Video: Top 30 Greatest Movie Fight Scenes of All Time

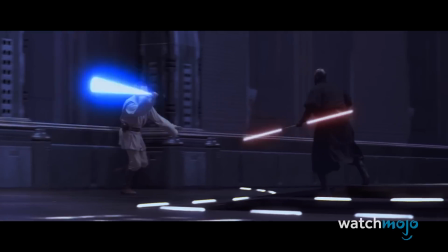[20:39]
But one thing they did give us were amazing lightsaber duels. Hell, the Darth Maul sequence at the end of The Phantom Menace blew all our minds.
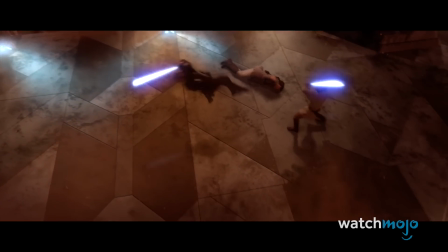[20:52]
However, if you want an emotionally charged showdown, you cannot do much better than the finale of Revenge of the Sith.
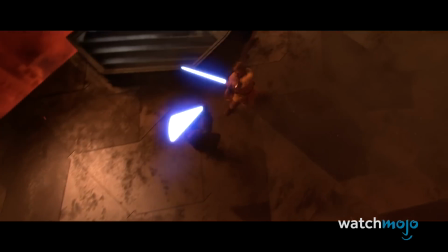[20:59]
Set on the thematically appropriate lava planet of Mustafar, Obi-Wan and his former apprentice Anakin have a duel for the ages.
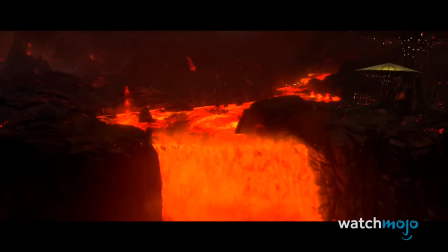[21:06]
It's as hot-blooded as the backdrop, and though we knew the outcome, we still held our breath.
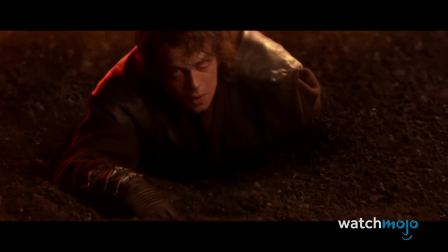[21:12]
Star Wars had more thrilling moments ahead, but none quite so tragic.
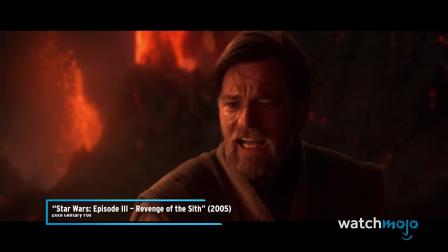[21:16] You were the chosen one! It was said that you would destroy the Sith, not join them!
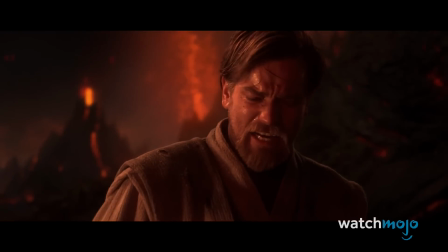[21:25] Bring balance to the Force, not leave it in darkness!
Number 7.
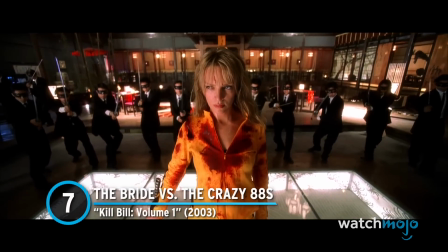[21:32]
The Bride vs. the Crazy 88s, Kill Bill Volume 1.
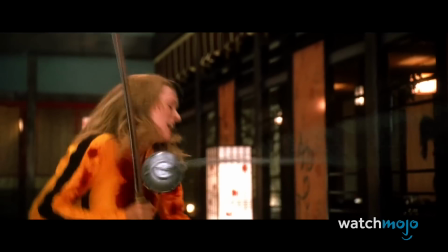[21:36]
The incredible fight between the Bride and henchgirl Gogo already had us gasping for breath.
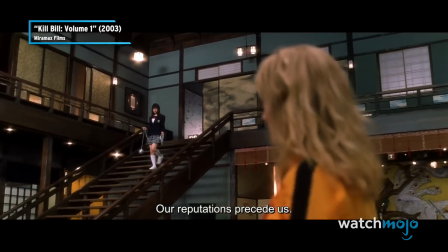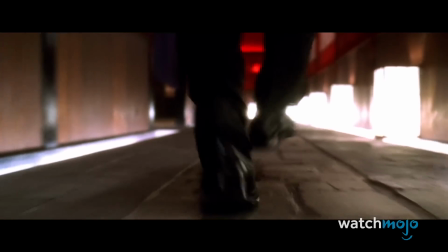[21:47]
What follows, however, is an even more mind-blowing sequence pitting our heroine against the entire Crazy 88.
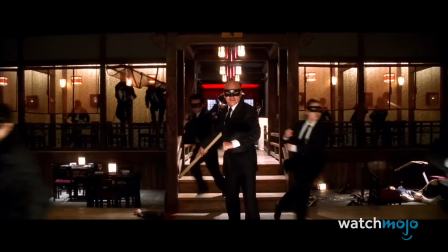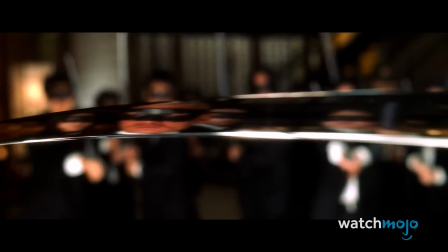[22:01]
If you thought those numbers were skewed unfairly, you'd be right. But the Bride absolutely slays.
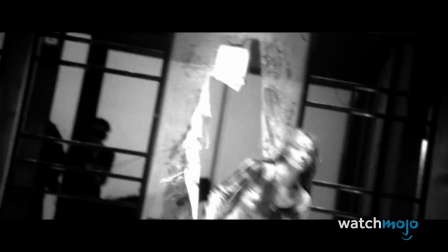[22:08]
Limbs and heads are chopped off with bloody, reckless abandon.
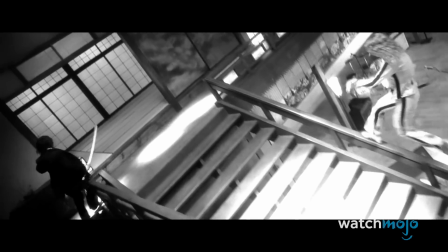[22:12]
In fact, there's so much red spewing, the fight switches to black and white to avoid an NC-17 rating.
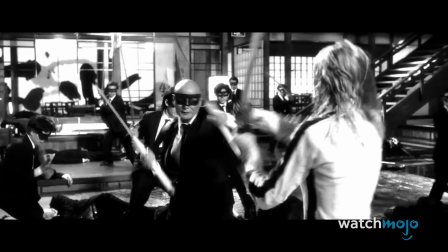[22:18]
Quentin Tarantino is known for his over-the-top violence, and here is where that style arguably became fully realized.
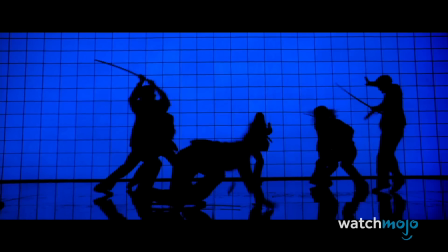[22:24]
There are a ton of astounding fight sequences in this two-parter, so the fact that this one stands out the most is really saying something.
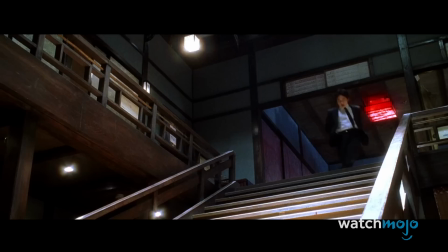[22:31] Go home to your mother!
Number 6.
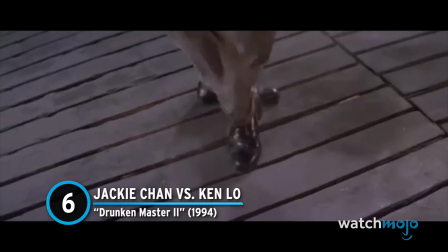[22:36]
Jackie Chan vs. Ken Lo, Drunken Master II.
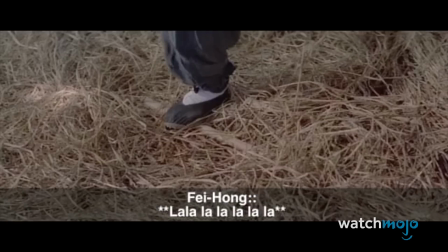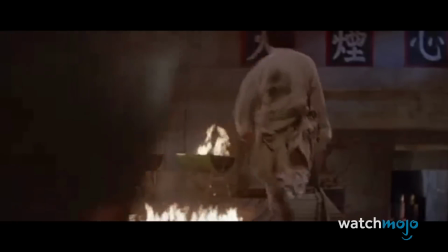[22:45]
While the martial artist has had a long career of superb stunt work,
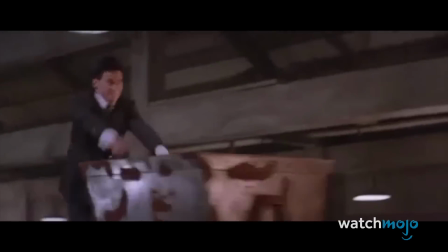[22:49]
his specific brand of action comedy is never so dynamically exercised as in the Drunken Master movies.
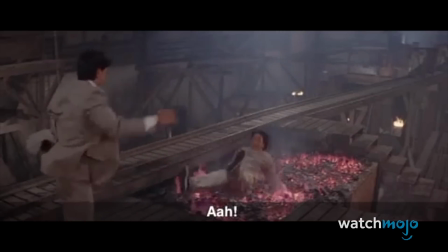[22:55]
This climactic battle initially sees Chan being utterly manhandled by Ken Lo's character, to the point that he's seared on a bed of hot coals.
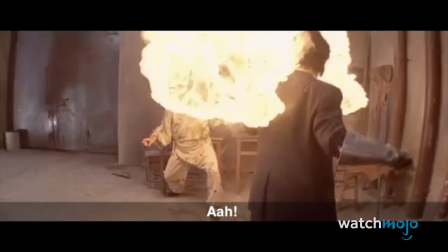[23:03]
Just when things are looking grim, Chan makes like Popeye and downs a secret weapon, which for him just happens to be alcohol.
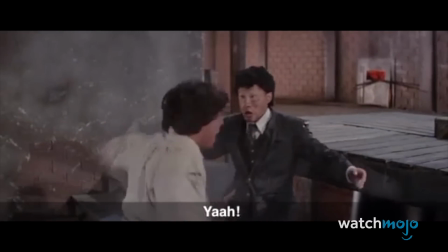[23:11]
Re-energized, Chan flexes his acrobatic prowess by thoroughly pummeling his opponent in a variety of ways.
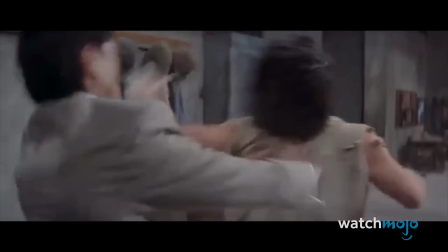[23:17]
With physicality like this, it's easy to see why he became such an icon.
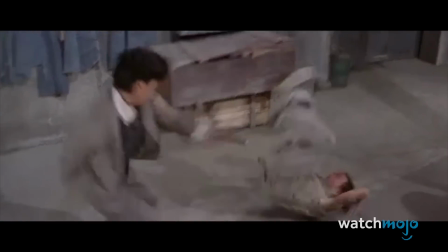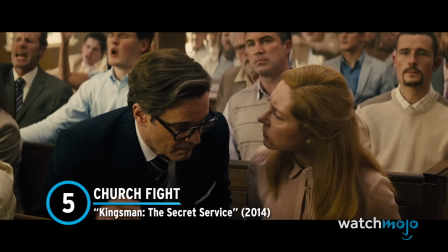[23:28]
Number 5. Church Fight, Kingsman: The Secret Service.
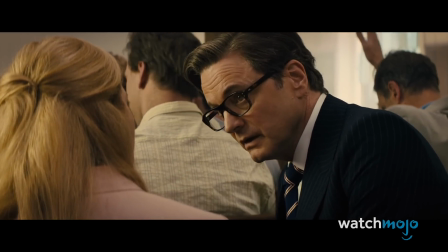[23:32] I'm a Catholic whore, currently enjoying Congress out of wedlock with my black Jewish boyfriend who works in a military abortion clinic.
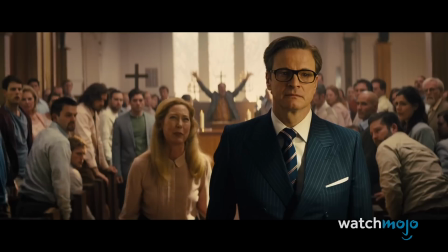[23:40] So hail Satan, and have a lovely afternoon, madam.
When villain Richmond Valentine activates rage-inducing SIM cards in a hate church,
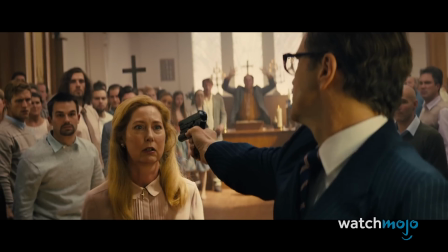[23:48]
Kingsman agent Harry Hart is caught in one of the most badass battle royales ever put to film.
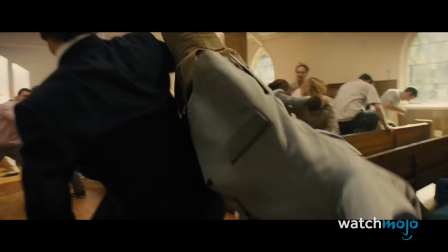[23:53]
With Leonard Skinner's Freebird playing, and the camera jerkily shifting from one kill to the next, we are instantly sucked into the mayhem.
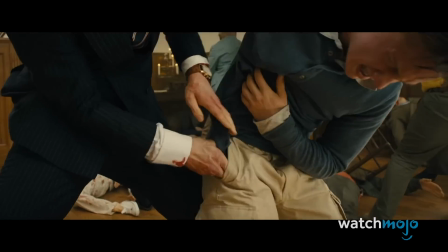[24:00]
Hart's bullets may eventually run out, but that doesn't stop the mind-controlled Kingsman agent from turning any object into a deadly weapon.
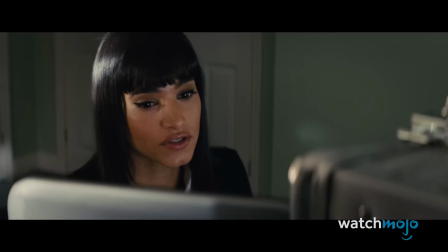[24:07]
The movie was already great, but this scene definitely cemented that fact. Number 4.
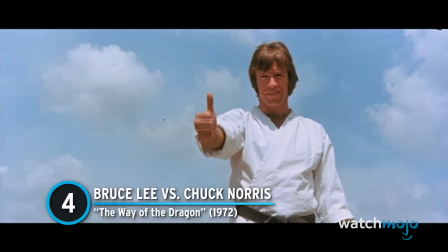[24:13]
Bruce Lee vs. Chuck Norris, The Way of the Dragon.
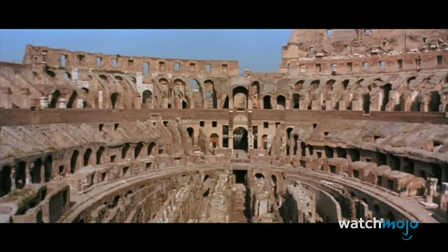[24:20]
It was the movie martial arts matchup to end all matchups. With the climactic showdown appropriately taking place in the Roman Colosseum,
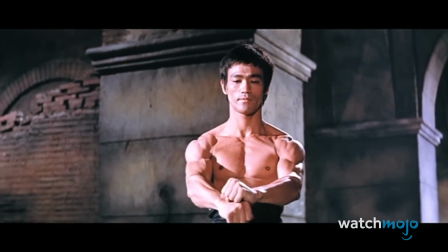[24:28]
the bare-chested Lee and the decidedly not bare-chested Norris show the utmost respect for one another before the fight.
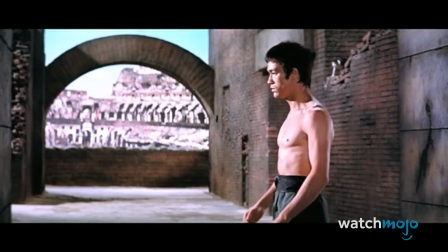[24:35]
But once the shirts drop, all bets are off.
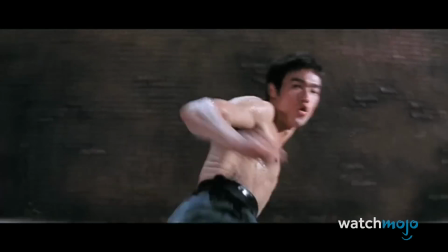[24:42]
This fight is simple in that it doesn't require fancy camera work and editing to excite, but rather it puts two powerhouse fighters in frame and lets them do the rest.
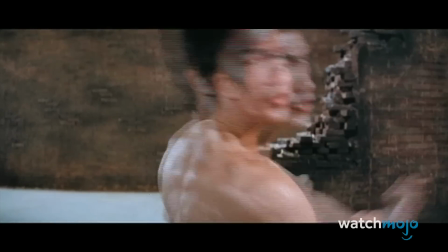[24:50]
While Norris puts on a good show, Lee ultimately disables his character and kills him when he stubbornly persists.
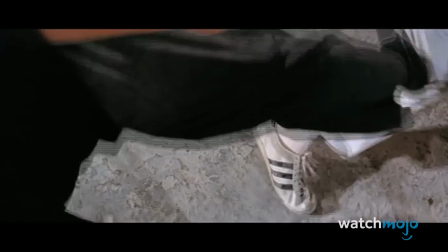[24:57]
Worthy of the gladiators? We say yes. Also, Kitty.
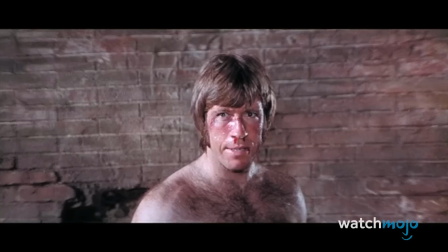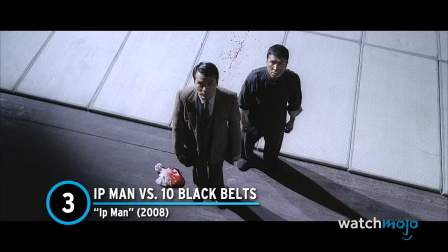[25:07]
Number 3, Ip Man vs. 10 Black Belts. Ip Man.
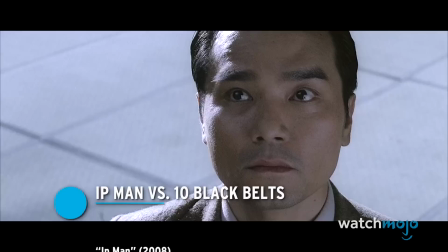[25:11]
We move now from Bruce Lee to the master who trained him, or at least an actor portraying him.
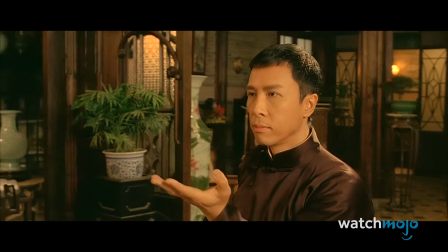[25:17]
Donnie Yen takes on the eponymous role in this famous biopic, which is fairly loosely based on real events.
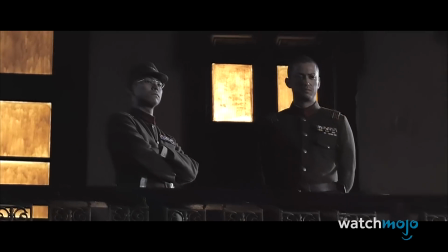[25:23]
Though the movie fabricated some historical details, it led to one of the most entertaining and spectacular demonstrations of skill in a martial arts movie.
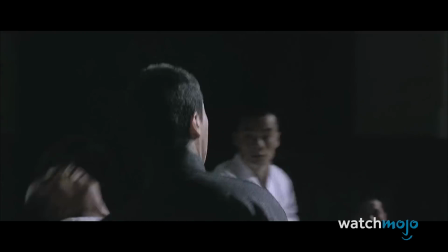[25:31]
Incensed over the death of his friend Master Liu, Ip Man charges into General Miura's dojo and demands to fight 10 karate black belts at once.
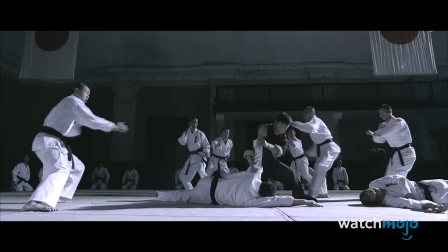[25:39]
His wish is granted, and the previously phlegmatic Ip Man holds nothing back.
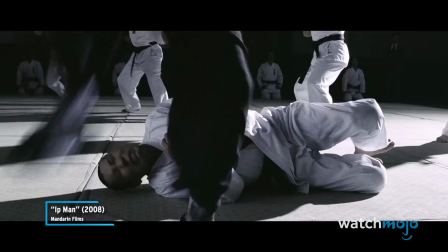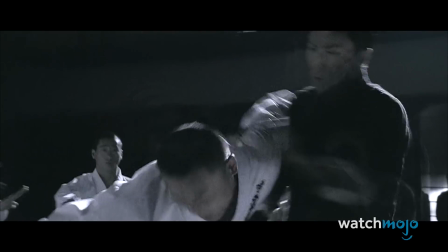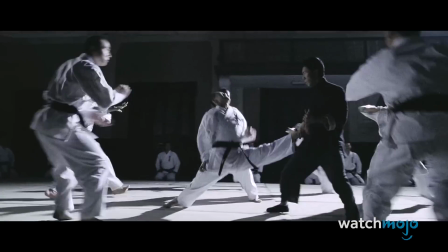[25:56]
Absolutely decimating the forces in his path, he sends a clear message to the general. Do not underestimate us.
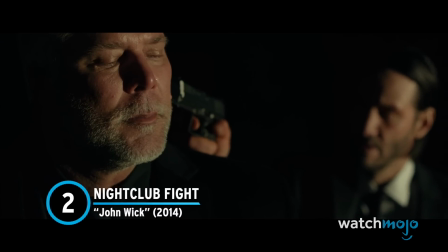[26:05]
Number 2, nightclub fight. John Wick.
Why don't you take the night off?
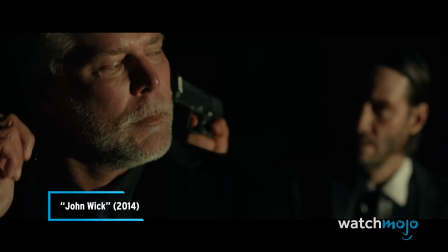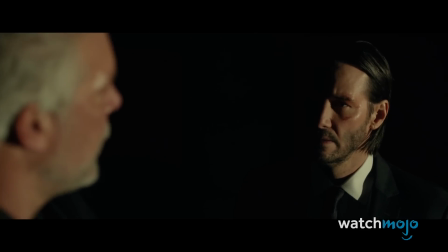[26:17] Thank you, sir.
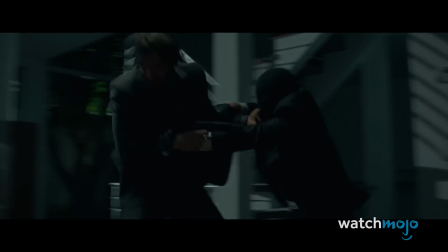[26:18]
The John Wick movies have boasted impressive fight choreography, from the home invasion in the first movie to the escape scene featuring trained dogs in the third.
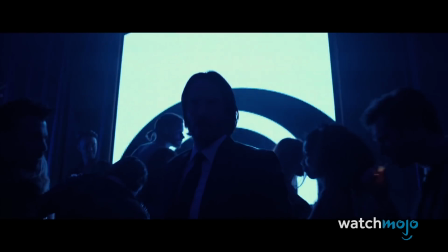[26:26]
However, what really sold us on Keanu Reeves returning as a bona fide action star was
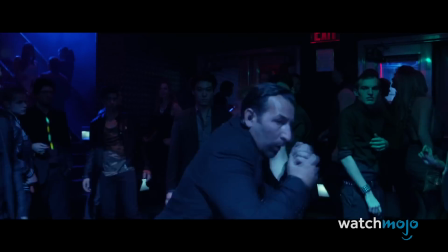[26:31]
his rampage through a New York nightclub in search of the man responsible for stealing his car and killing his dog.
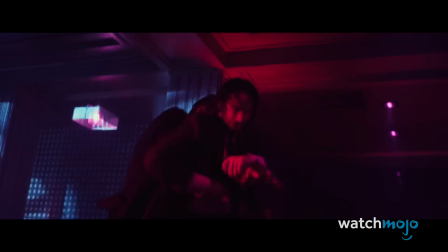[26:36]
Though most of the killing is done through gunplay, there's enough well-timed physical combat interspersed throughout for it to qualify for this list.
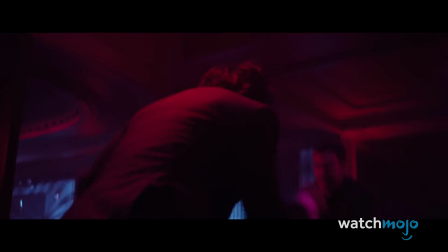[26:43]
Set to the perfect dubstep song, if ever there were such a thing, the sequence is as impressively staged and pulse-pounding as it gets while still feeling grounded.
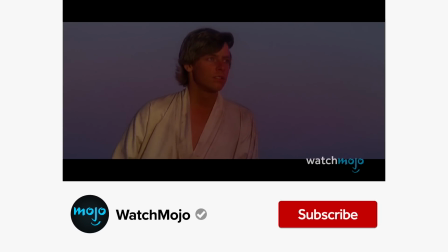[26:52]
You get that, dog killer John. Before we continue, be sure to subscribe to our channel and ring the bell to get notified about our latest videos.
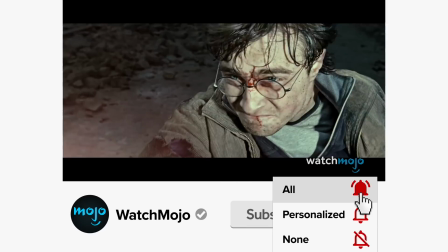[27:01]
You have the option to be notified for occasional videos or all of them. If you're on your phone, make sure you go into your settings and switch on notifications.
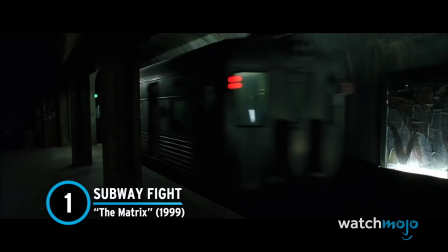[27:11]
Number 1. Subway Fight. The Matrix.
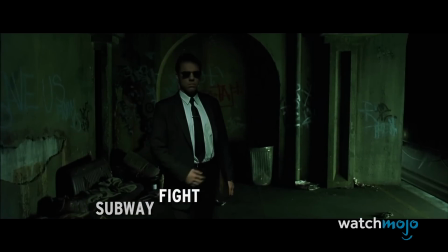[27:14]
If there's anything this list shows, it's that Keanu Reeves is the apparent king of movie fight scenes, as he takes the top 2 spots on our list.
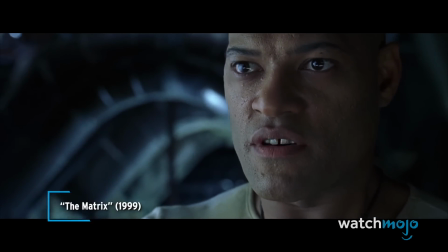[27:22] What is he doing? He's beginning to believe.
His sparring match with Morpheus earlier on is definitely badass,
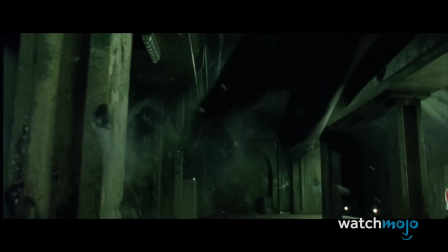[27:29]
but we really have to give it to this underground brawl for its elevated stakes and groundbreaking special effects.
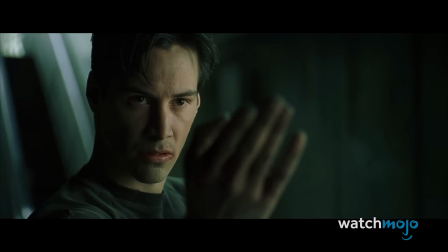[27:34]
Neo finds himself at the mercy of Agent Smith in a subway, but ready to accept his destiny as the One, he puts up more of a fight than Smith expected.
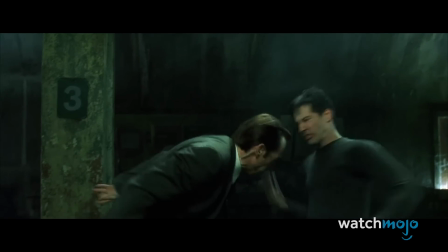[27:42]
And boy, is it a sight to behold. The slowed down and sped up visual flares only add to the dynamic nature, creating one epic duel.
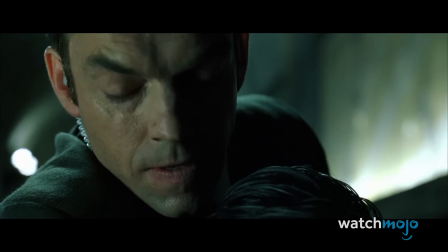[27:51] It is the sound of your death. Goodbye, Mr. Anderson.
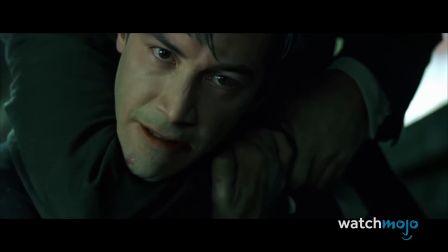[27:58] My name
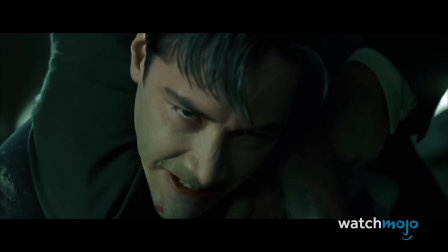[28:03] is Neo.
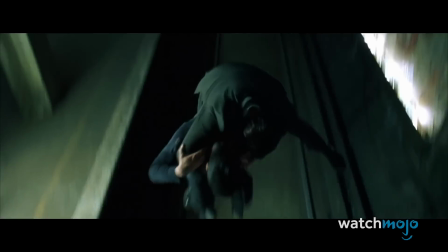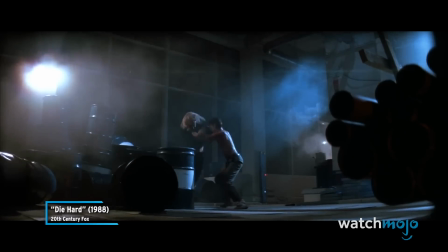[28:09]
Is there an incredible movie fight we forgot?
Sorry for messing up.
Tell us your favorites in the comments.
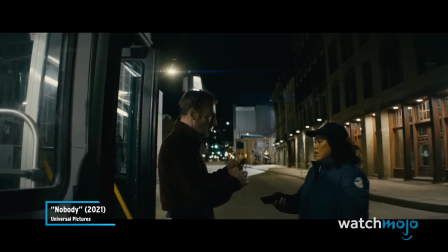[28:15] Sorry about the mess.
Did you enjoy this video?
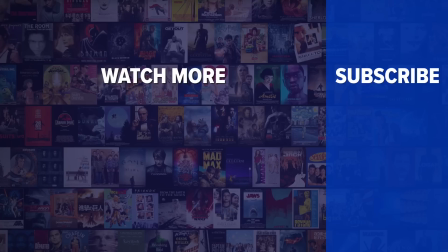[28:19]
Check out these other clips from WatchMojo, and be sure to subscribe and ring the bell to be notified about our latest videos.